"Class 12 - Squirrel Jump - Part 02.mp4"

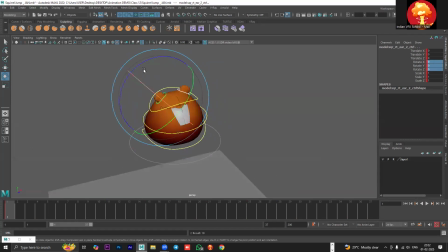2983s
You can see rotation is zeroed out. I just pressed S to lock everything.
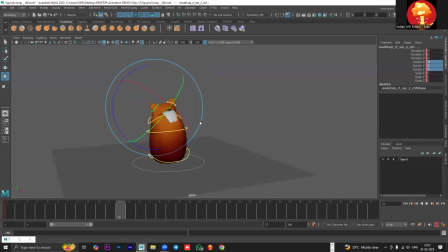2989s
Now, as I said, I want to add delay here, right? So you can also do it at 12 if you don't want to do it at 13th. That also works. But let's just stick to 13th. So I will push it back like this.
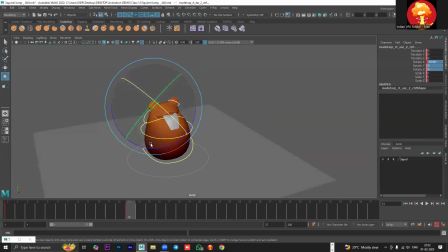3004s
So you can see the ears are pushed back. When they're pushed back, I also want to move them closer together.
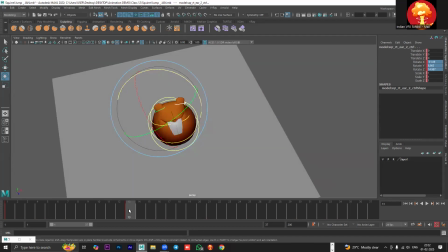3010s
So I'm going to move them closer like this. Okay. So you can see they're pushed backward and close together.
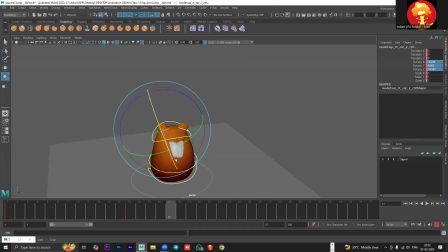3017s
Now I'll go forward 4 frames and I will move it forward and away from each other. And let's also control the y-axis here while we're at it so that we don't have to do it separately. So you can see at 13th it's back, at 17th it is forward and closer together.
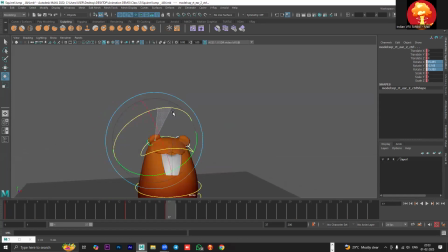3037s
You can move it even more closer if you want. Okay. So, sorry, it should be away. I moved it in the wrong direction. It was close at 13th and away from each other at 17th.
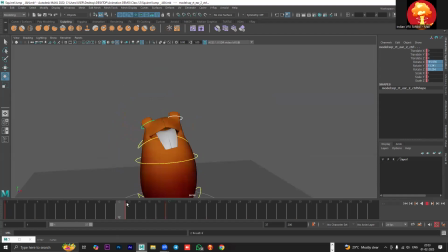3054s
Okay. So you can see it looks like ear is flapping. All right. Backward, forward, closer, away. These are the things that we have done. So when it's backward, it is closer together. When it is forward, it is away from each other.
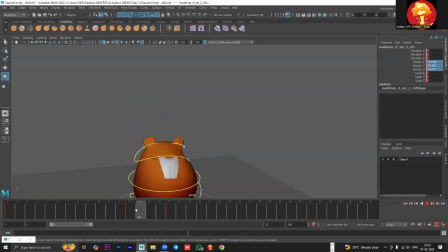3072s
Okay. Like this.
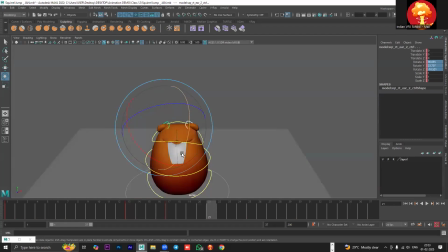3075s
Then I'll go forward again, 4 frames, and I will move it backward again. Now this time you move it lesser than what you did the first time. You can see at 13th I moved it so back, but this time I'm moving it less because we decrease the intensity of movement.
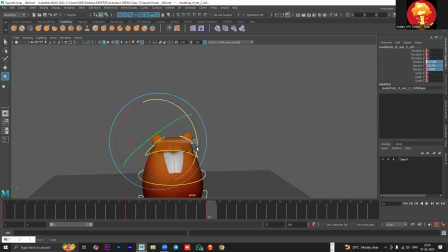3095s
So you can see it's going back again. Let's move it closer. So it's going close together.
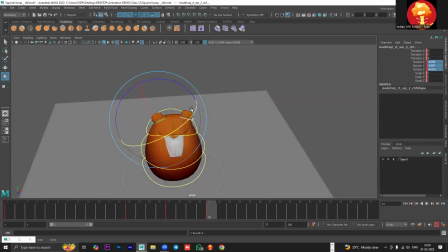3104s
Okay. And I'm controlling the shape or the actual movement with rotate Y as well.
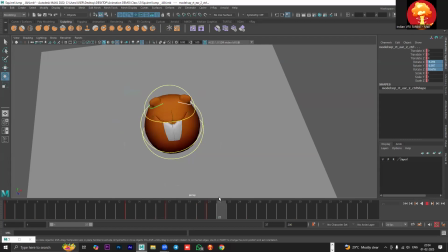3112s
So backward, forward, backward, and then I want to move it forward again.
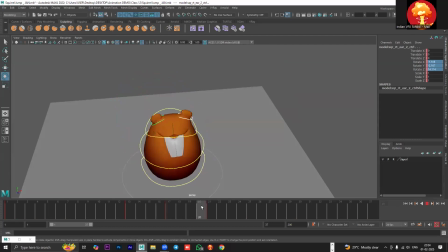3117s
Now that we are reducing the amount of movement, we will also reduce the amount of timing it is taking. Initial movements that we added, I gave 4 frame of distance. Now, because we are reducing the speed, right?
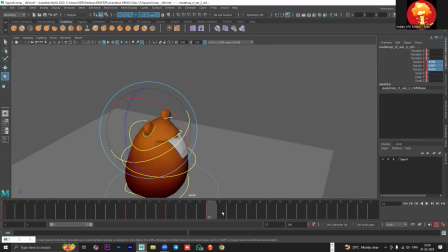3132s
Because the movement is about to stop, right? So I'm also going to reduce the timing. So instead of giving 4 frames, I will do the next frame in 3 frames of gapping.
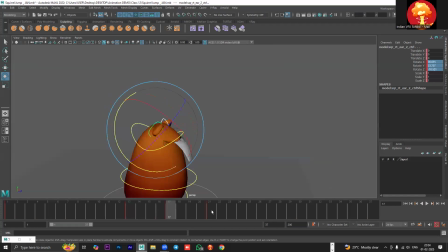3143s
Okay. So backward, forward, backward. Now it will go forward. Again, you can see the amount I moved forward is less compared to what I did at 17th.
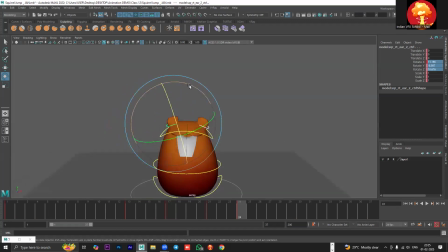3156s
Okay, because we are here killing the movement. Now it is forward, so it should be away from each other.
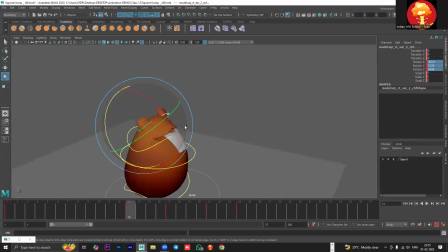3166s
Okay, is it clear till here? Any confusions?
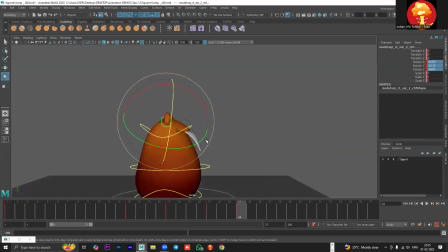3173s
Did you understand why I reduced the number of frames in between? Please tell me if there's any confusion in that. No confusion?
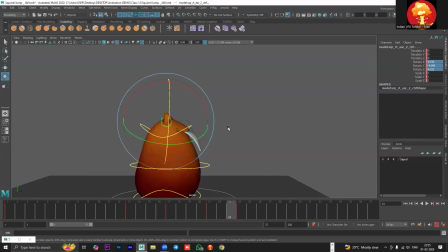3189s
Sudhakar, as I mentioned, I reduce the amount of frames in between because I want to shorten the timing as I am shortening the movement. Okay. If same amount of frames, like same amount of timing is preserved, then what will happen?
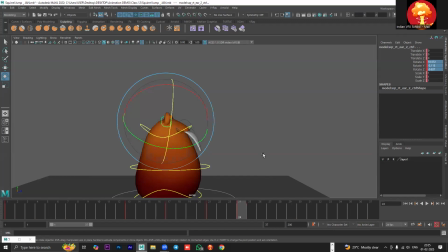3205s
I'm reducing the movement. It will look like the movement is slowing down, right? I don't want to decrease its timing or anything. Like, I mean, it shouldn't look slow. That's the main point. Okay. So that's why I am changing the number of frames in between.
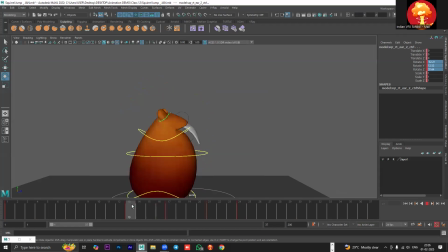3223s
So basically, you can pretend that uh, since there are 4 frames, you can consider that this amount of rotation is being covered in 4 seconds.
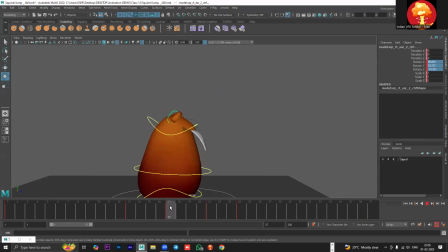3233s
Okay. Same amount of rotation is being covered in 4 frames again. Now that we're reducing it, we are also reducing the time. Yes, Upanraj, we want to reduce the intensity, but because we're reducing the intensity,
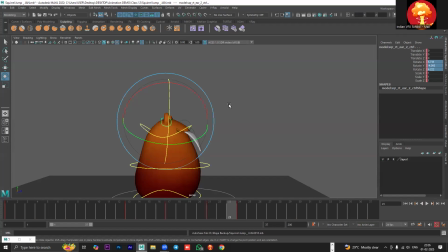3248s
we also need to reduce the time it takes, right? If we don't do that, then what will happen? Let me show you so that everyone becomes clear about this. I'll just go forward a few frames to show this.
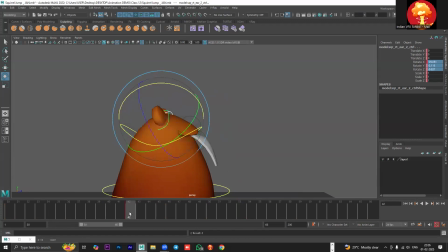3264s
See, I will move the ears back at 42, then I'll go at 46 and I'll move them forward. So you can see this amount of movement I covered in 4 frames, right? Okay, it is clear.
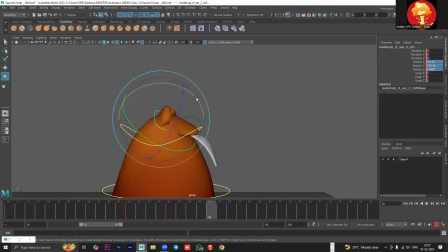3279s
Now, what I'll do is again in the same amount of frame, I will add a movement, but this time I'll add it less. So if I hit play, you can see it looks slower. Okay, I actually moved it quite a lot.
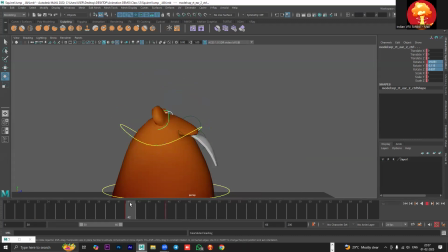3296s
Let's actually delete this and I'll show you a separate example. See, it is going like this. Clear? What I'll do is I'll copy this frame over here and I will do the same frame, but I will add less movement.
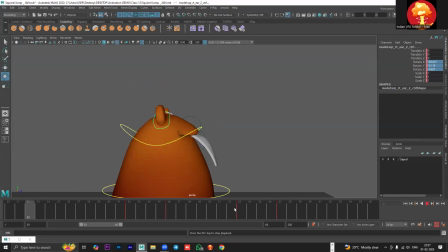3312s
So see, this is less, it looks slow, and this looks fast, right? 42 to 46 looks fast, 53 to 57 looks slow. So, Sudhakar, can you tell me why?
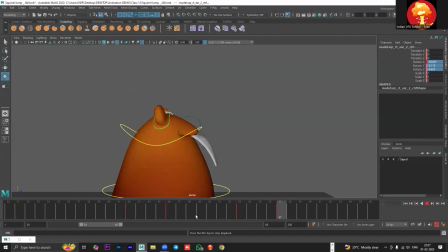3331s
Can you tell me why 42 to 46 looks faster, but 53 to 57 looks slower? Tell me why. Why does it look slower here, but not slower here?
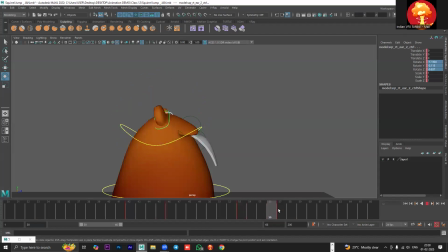I'm asking you because you had confusion in this. So I need to know if you're understanding the logic. Exactly.
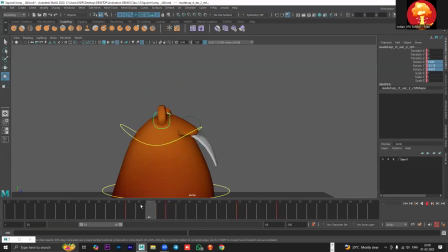3364s
Same amount of time both movements are taking, but it is moving more over here, whereas it is moving less over here. So this looks slower compared to this. Yes, Upanraj, you're right.
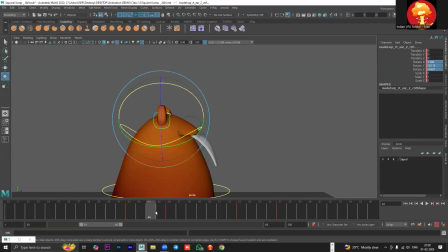3379s
It will look like it is moving in slow motion if we add less intensity and we don't change the timing. Okay? So, hope that is clear for everyone.
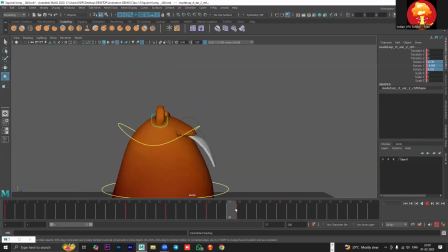3396s
Okay, so you can see since we reduce the intensity, I also reduce the amount it is like the time it is taking for the movement to happen. Okay, so backward, forward, backward, forward.
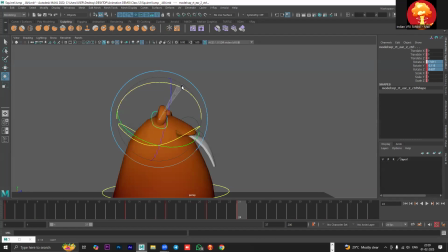3414s
I think I reduced it a little too much, so I will slightly move it forward again. So now it is better. Backward, forward, backward, forward. Okay, and when it is forward, what happens when it is forward? It goes away from each other. So that we have done.
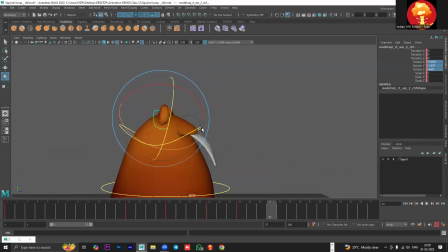3435s
Now let's move again in 3 frames. Now we will move it back. So you can see this time I'm moving it lesser and I'll move it closer.
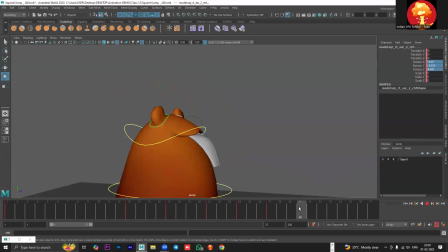3451s
And let's add another keyframe and move it forward. So see, the intensity has reduced so much. Backward, forward, backward, forward, backward, and forward again, and away from each other.
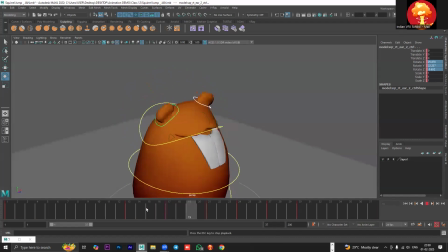3472s
So you can see